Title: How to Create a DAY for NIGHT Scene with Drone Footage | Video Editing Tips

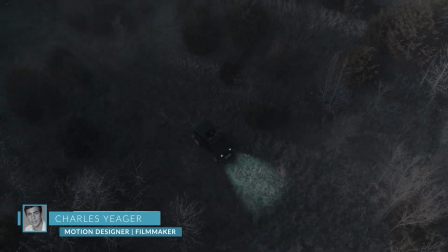Hey guys, it's Charles Yeager with RocketStock. In this tutorial, I'm going to show you how to create a day to night scene with drone footage.
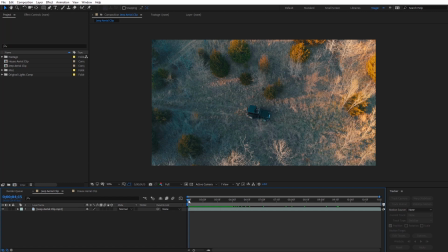Alright guys, so you've probably seen the day to night effect before. However, we're going to be doing this on drone footage. So our footage is going to have a little bit of movement to it. So we'll need to do some tracking in order to help sell kind of the lighting effects in order to make the scene actually look like it was shot at night.
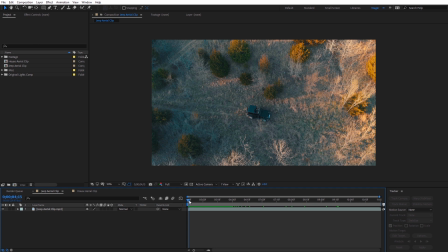This effect can also come in pretty handy if you actually are filming with a drone, because a lot of times filming at night with a drone can be a little bit more hazardous. So using this effect and kind of tweaking it so that it looks like night can be pretty convenient and a lot safer depending on whatever project you're working on.
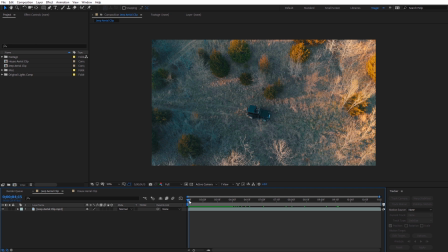And so we're going to be looking at two examples, one with a vehicle with some headlights and another with a house and then a window, making it look as if it's lit up. I do want to mention, if you download the project file for this tutorial on the RocketStock blog, I've included some of the footage I'm going to be using here, and you can dig into that and you can use the footage to follow along.
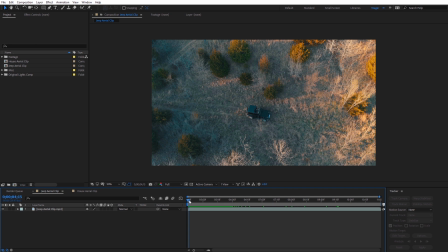You can also dig into the project file a little bit more if you want to as well. So let's go ahead and get started creating this day to night shot. So the first thing I'm going to do here is I'm actually going to right click and I'm going to create a new adjustment layer. And on that adjustment layer, I'm just going to name that night grade. So we're just going to apply some coloring effects to this to make it look as if it's a little more nighttime mood.
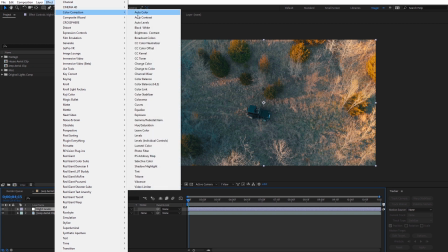And so with that layer selected, I'm coming to effect and then color correction, and we're going to go to tint. And at nighttime, everything's pretty desaturated.
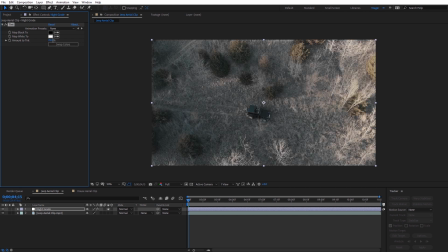So I'm going to set this around 70. You can see it just takes a lot of the color out of that. And with it selected, I'm going to go to effect and then color correction, and we're going to do a curves effect. So with the curves effect, I'm just going to come here and I'm going to select the top point on the curves line.
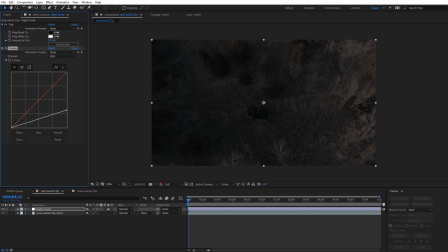I'm just going to drag it down quite a bit to darken everything up, you can see. And I'm going to add another point here, just drag it down, add a little more contrast to that. You can see we've really darkened this up. And let's go over here, I'm going to select the red channel, and I'm just going to pull this down a little bit, and then I'll add some teal, you can see, onto everything.
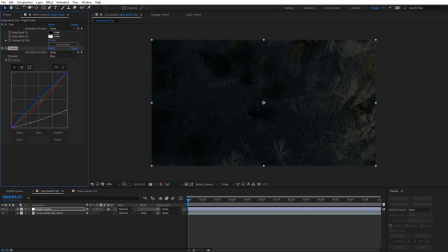And then I'm coming over here to the blue channel, and I'm just going to move it up a little bit. So now we've kind of got that blue grade on here. And then just to pull these highlights down a little bit more, I might select that top point and kind of bend it down just a touch more. You can see it's kind of taking the bite out of those highlights. Now right now, this is our nighttime kind of color grade, but it's going to look a lot more convincing when we add in those headlights.
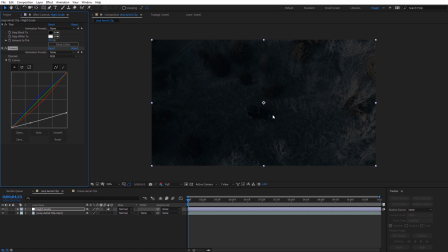And it's just really going to help trick the eye a lot more to believe that this was actually shot at night. So for the time being, I'm actually going to turn that adjustment layer off for visibility.
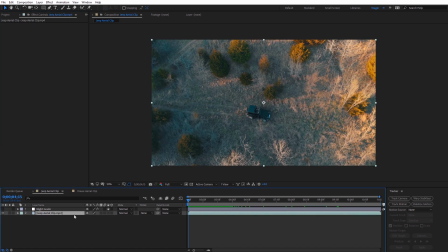We're going to select our Jeep aerial clip here, and we need to actually track the camera of this footage. Now I have the tracker panel already open over here, but if you don't, just come over here to window and just come down here and select tracker. That'll open that up and you can dock that. So I'm just going to go ahead and select track camera. Now while this actually tracks the footage, I'm just going to speed up here to when this is finished.
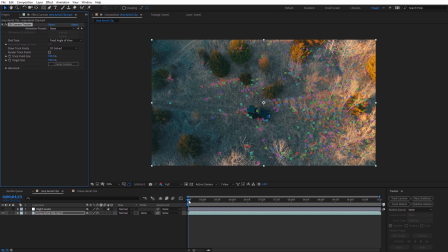Alright, looks like the tracking has completed. And go ahead and move the current time indicator through this so we can see those track points sticking to the scene. Now what I want to do is I want to create a solid basically somewhere in front, kind of where the headlights are going to be. That looks pretty good right there, you can see, or even right there. Just some flat area in front of the Jeep.
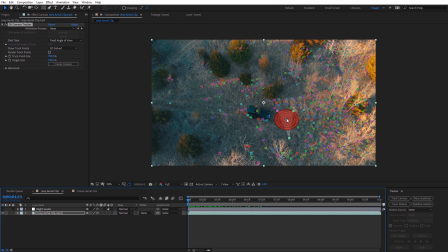And so while I'm hovering my mouse there, I'm going to just right click, and I'm going to select create a solid and a camera. Now we can see that solid layer, and we can see the camera over here as well. And so what I want to do is actually want to select that solid that we created.
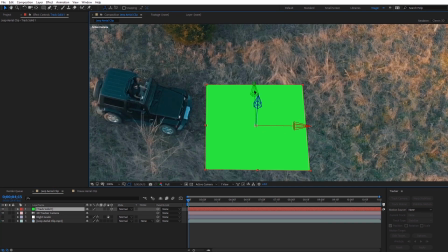I'm just going to zoom in here on this. Now you can see we have the Y, Z, and the X axis. We don't want to move this around too much, and we definitely don't want to move it on the Z axis because we want it to stay level with the ground.
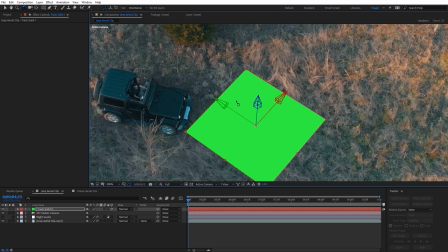But I'm actually going to select the rotation tool here, and I'm going to rotate this so that the Y, the green arrow, is pointing toward the Jeep, because that's actually going to be the top of this solid, and that's going to come in handy here in just a second. I'll show you. So I'm going to kind of line this up, basically pointing it in between the two headlights.
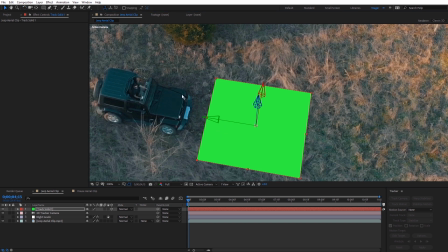And if I want to as well, I can actually go ahead and move this on the Y-axis, move it a little bit closer to the headlights, or conversely, I could just hit S on the keyboard here and I could scale this up a little bit more if I needed to as well.
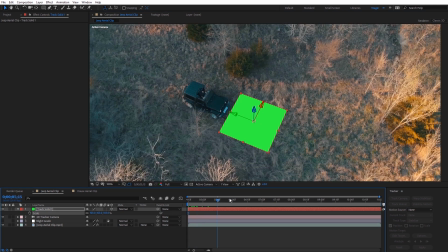And I'm just going to go ahead and now make sure this doesn't overlap over the Jeep anywhere, and just make sure that's sticking to the ground there.
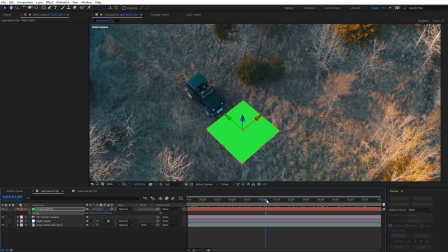It looks pretty good. And we can move this a little bit more later if we need to.
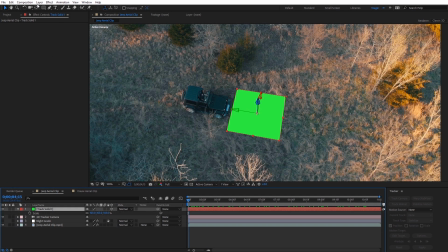So what I'm going to do with the track solid selected, I'm going to go over here to layer, and we're going to select pre-compose. And I'm just going to name this lights. And I want to select leave all attributes into this clip and go ahead and select OK.